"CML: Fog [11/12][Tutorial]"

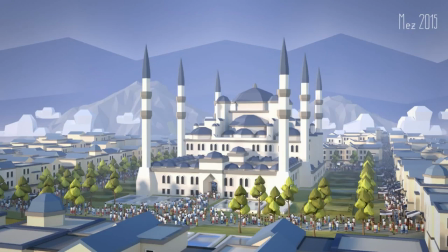[0:09]
So welcome back. Let's talk a bit about fog, because fog is pretty important for low poly scenes. So let's talk first about why should you use fog, because you never use it, right?
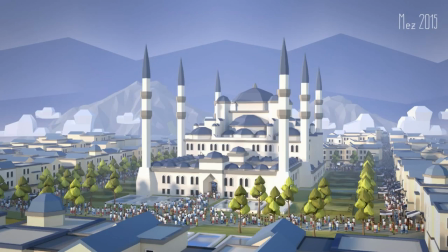[0:30]
This is a lot of examples. Like I searched through my gallery, and almost every second image has some sort of fog effect in there.
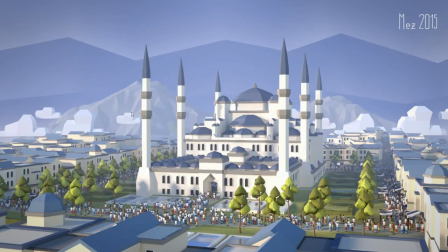[0:43]
Now here it is pretty clear, and we see the first effect that fog has immediately. So fog is really, really good for showing off scale. Like if these mountains back there weren't so whitish and foggy,
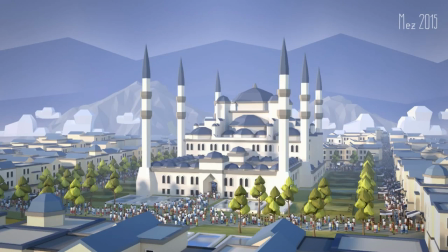[1:02]
you couldn't really grasp that they are so far away. So fog is really, really nice for creating atmosphere.
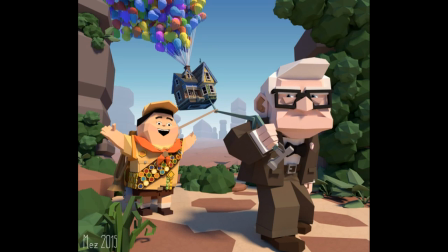[1:11]
Yeah, this is not only atmosphere, but a sense of scale. That is the main point there.
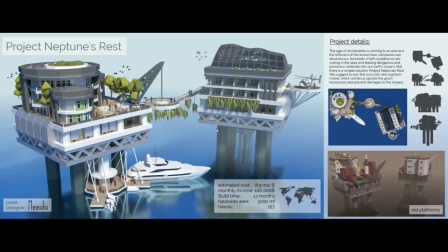[1:23]
Yeah, these are different examples. You can see very often I have just a very, very subtle effect. Like you notice it really when you look down here at the pillars.
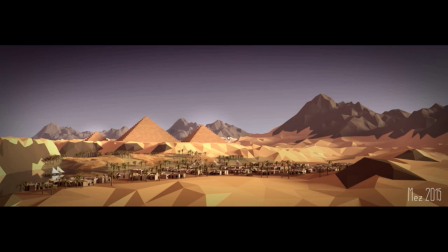[1:35]
Because it's very subtle, but they are a bit more whitish. Here again, very, very subtle. Not that strong, but I wanted to get a bit more flat feeling here.
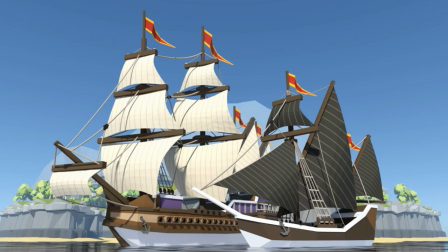[1:50]
Because if you want to have a really flat feeling, then fog is good still, but you should use it more subtle. Yeah, here again, the island, big there. Very, very foggy.
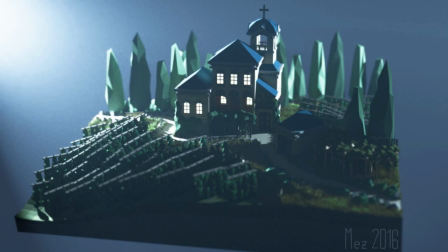[2:06]
Yes, this is a different fog effect. I will talk about that later, because there are actually two different ways to create fog blender. But yeah, it you don't really see it that much, but it adds to the atmosphere definitely.
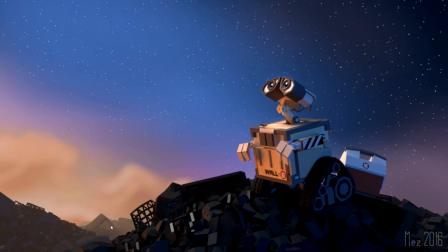[2:22]
Here it is really strong. If you look down here, you can see that it really shows the overlapping of these little hills, so you can immediately see that this one is in front because it is very dark and it's fading more
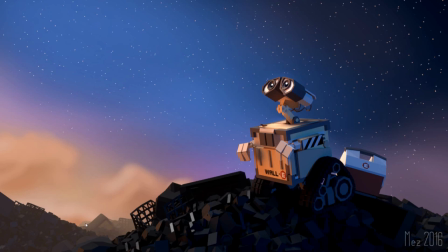[2:39]
and more into orangish tones until it's way back there and very,
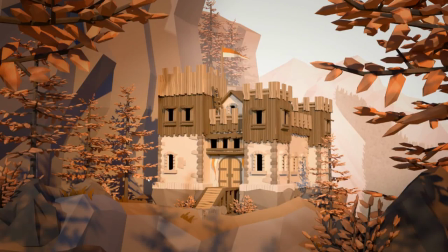[2:43]
yeah, orangish. Very old example, maybe the first one where I used the fog, but again, very good for showing off that this mountain is actually very, very far away. It almost looks like the sky, so
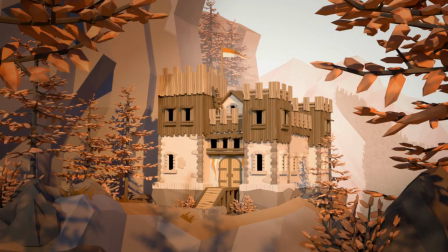[3:01]
yeah, it's a way to give the sky more detail while still having a very bright surface in the background.
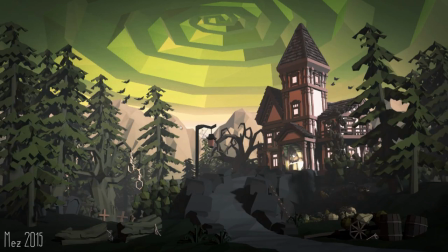[3:12]
Here it is very good for atmosphere and feeling. This fog over here is very reddish. You don't really see it that much, but it has a reddish tone to it. So it helps a bit to
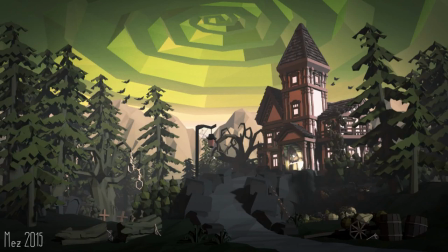[3:31]
draw the attention to this center of the image and to build a bit of contrast. So you can even use colored fog probably.
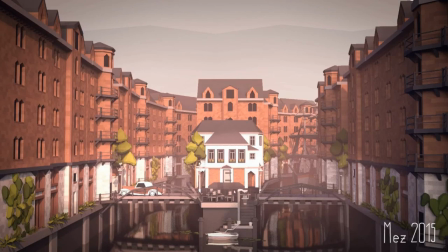[3:42]
Here it is very subtle again, but if you look back here again, there's fog. And maybe that even adds to a kind of feeling like wet air,
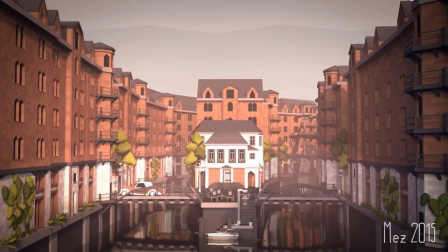[3:57]
which it's good for water scenes and for landscapes, maybe a morning scene or something. It really adds to the feeling of the image.
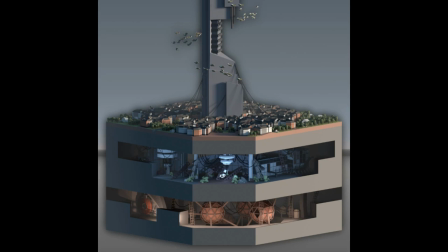[4:10]
And this one is using fog as well to show the scale.